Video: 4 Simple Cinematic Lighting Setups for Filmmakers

With our next setup, we wanted to illustrate the versatility of high-key lighting.
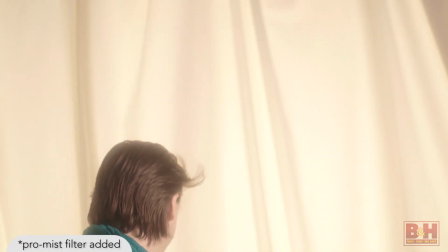High-key is the preferred lighting scheme for romantic films because it's a soft, shadowless look.
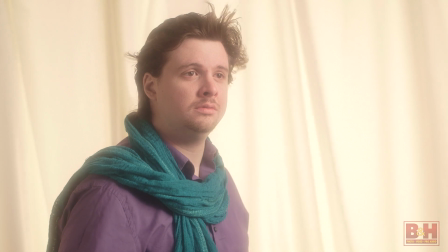This gives actors a lot of freedom when performing because they don't have to worry about hitting specific marks for lighting or being shadowed during an important delivery.
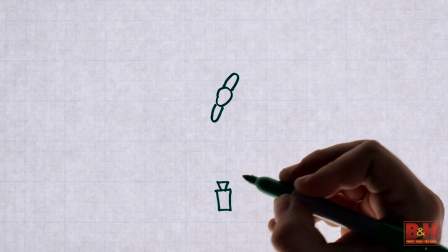In this shot, we chose to frame the talent with a 50mm lens at a 2.8.
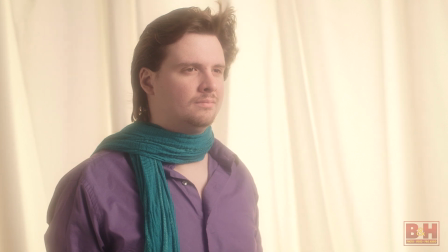This aperture really helps soften the background, giving us gentle flowing lines of texture.
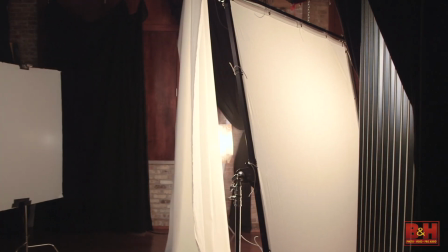First, we created a book light, sometimes called a wedge light, for our background.
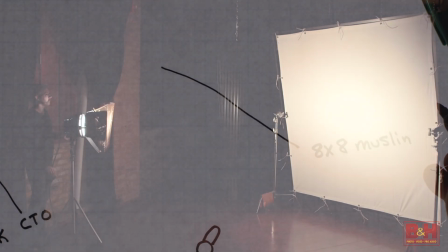We aimed a 2K open face with full CTO into an 8x frame of muslin, filling it as evenly as possible.
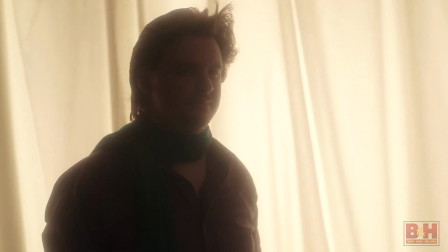Remember that the softness of a source is dependent on 2 main factors: the size of the source in relation to the subject,
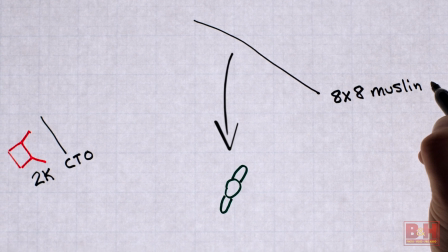and the distance of the source from the subject. The bigger and closer the source,
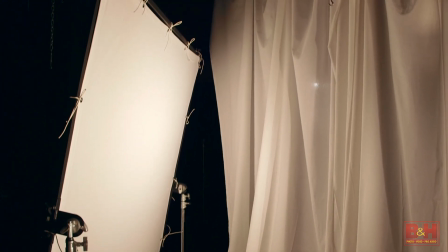the softer the light will be.
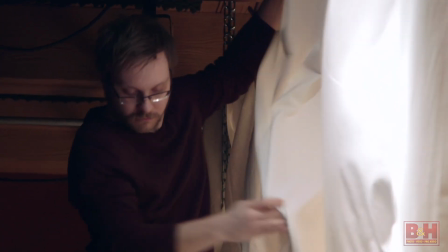We then hung 2 large muslin curtains, which not only served as a piece of our set, but also further diffused the bounced light.
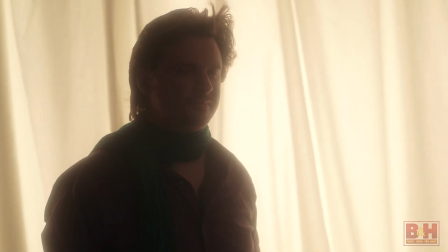Now unfortunately, we realized early on that we simply weren't getting enough exposure from our book light for it to be considered high key.
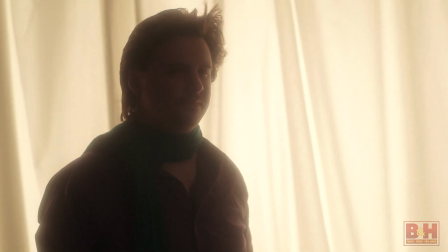It was far too contrasty.
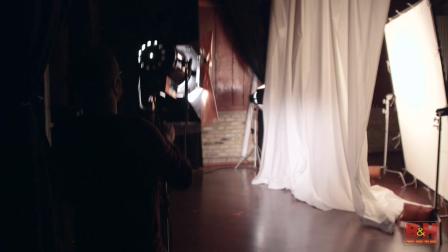Therefore, we ended up putting a 1K Fresnel at full flood with half CTO through a 4x silk from camera right to key our subject.
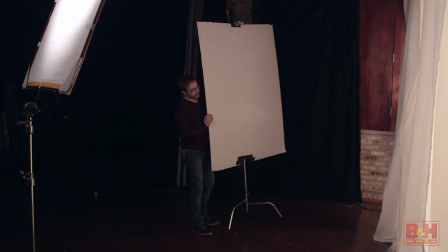We also added bounce to camera left to fill them in.
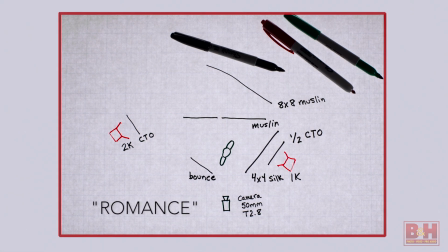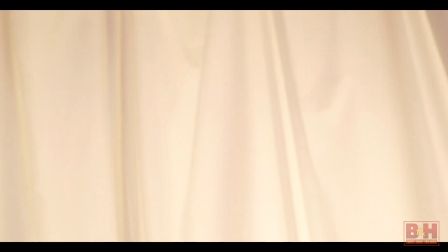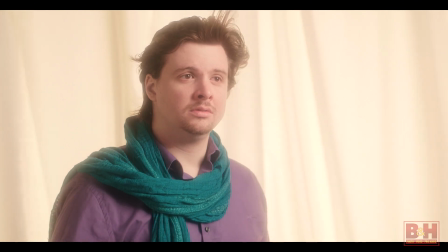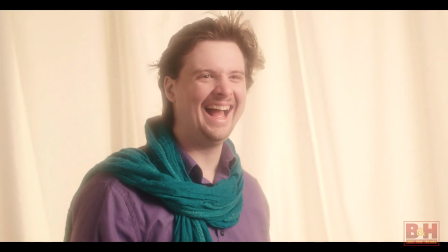Horror is all about creating suspense and a sense of danger. Sometimes that means emphasizing what you can't see, tapping into our innate fear of the unknown.
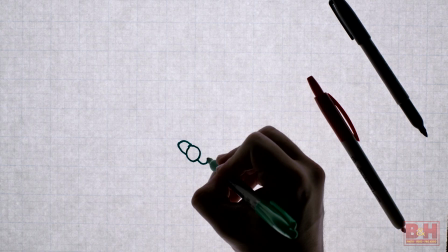So for this shot, we went back to our trusty 35mm at a 4.0.
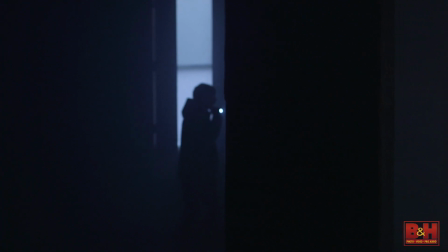We knew we wanted our subject to be silhouetted at the beginning of the shot before stepping into a light to capture a fearful expression.
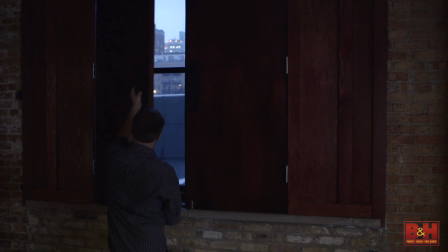So we started by opening a pair of windows in the background.
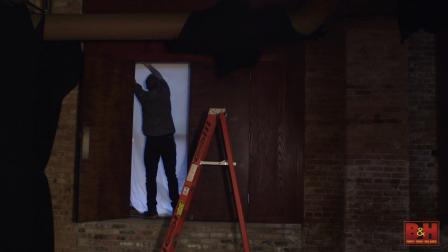In the window on the left, we hung some muslin to not only soften the light, but also obscure the view outside.
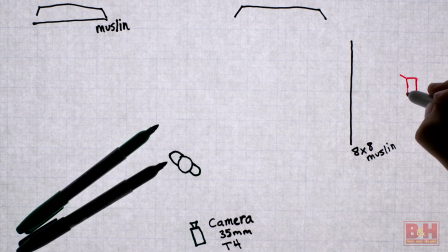To add a little bit of fill, we put a 1K Fresnel with a CTB through an 8x of muslin,
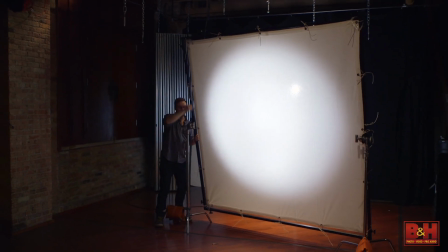which lit our subject in between their walk from the background to the foreground.
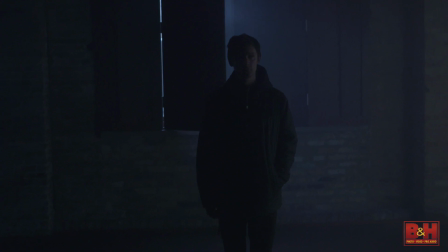Next, we lit for the foreground.
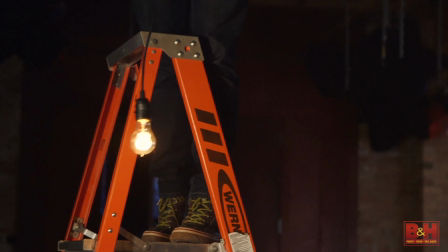Using a familiar horror trope, we hung a bare 60-watt bulb on a flicker box from the ceiling for our main source.
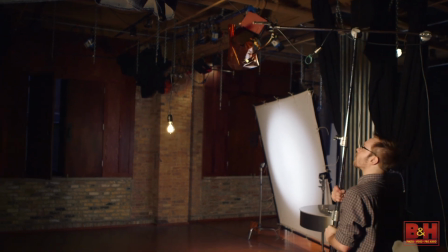We then hung a 200-watt with CTO above that to add a constant base to the flicker.
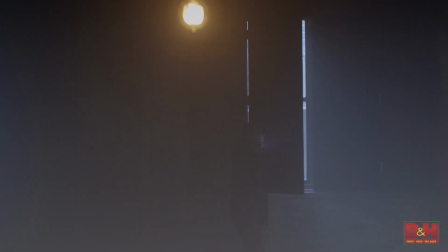And lastly, we smoked the room out, which helped fill in our subject and added a spooky atmosphere.
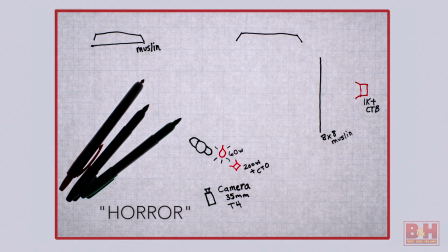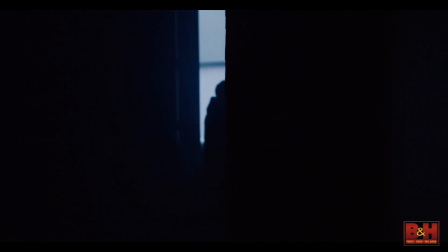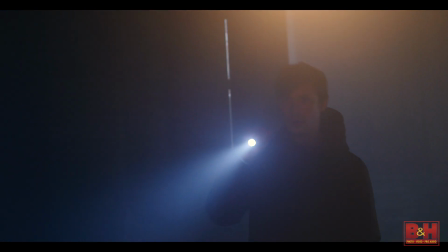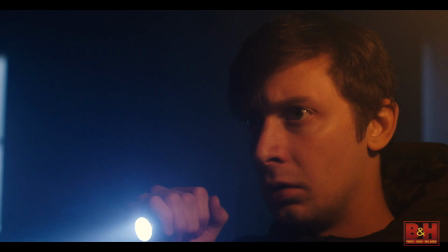And there you have it, 4 relatively simple cinematic lighting setups, all utilizing the same space, but a different variety of techniques to help tell a certain story. We hope you enjoyed this tutorial and learned something along the way.
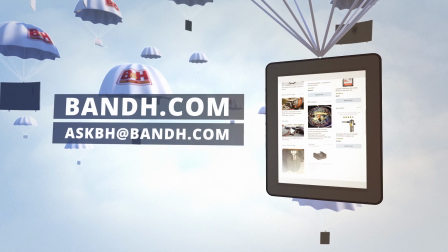Whether you're a hobbyist or a professional, B&H has the answers to your questions.
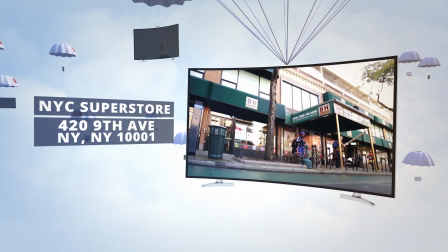Experience a world of technology at our New York City Superstore. Connect with us online or give us a call.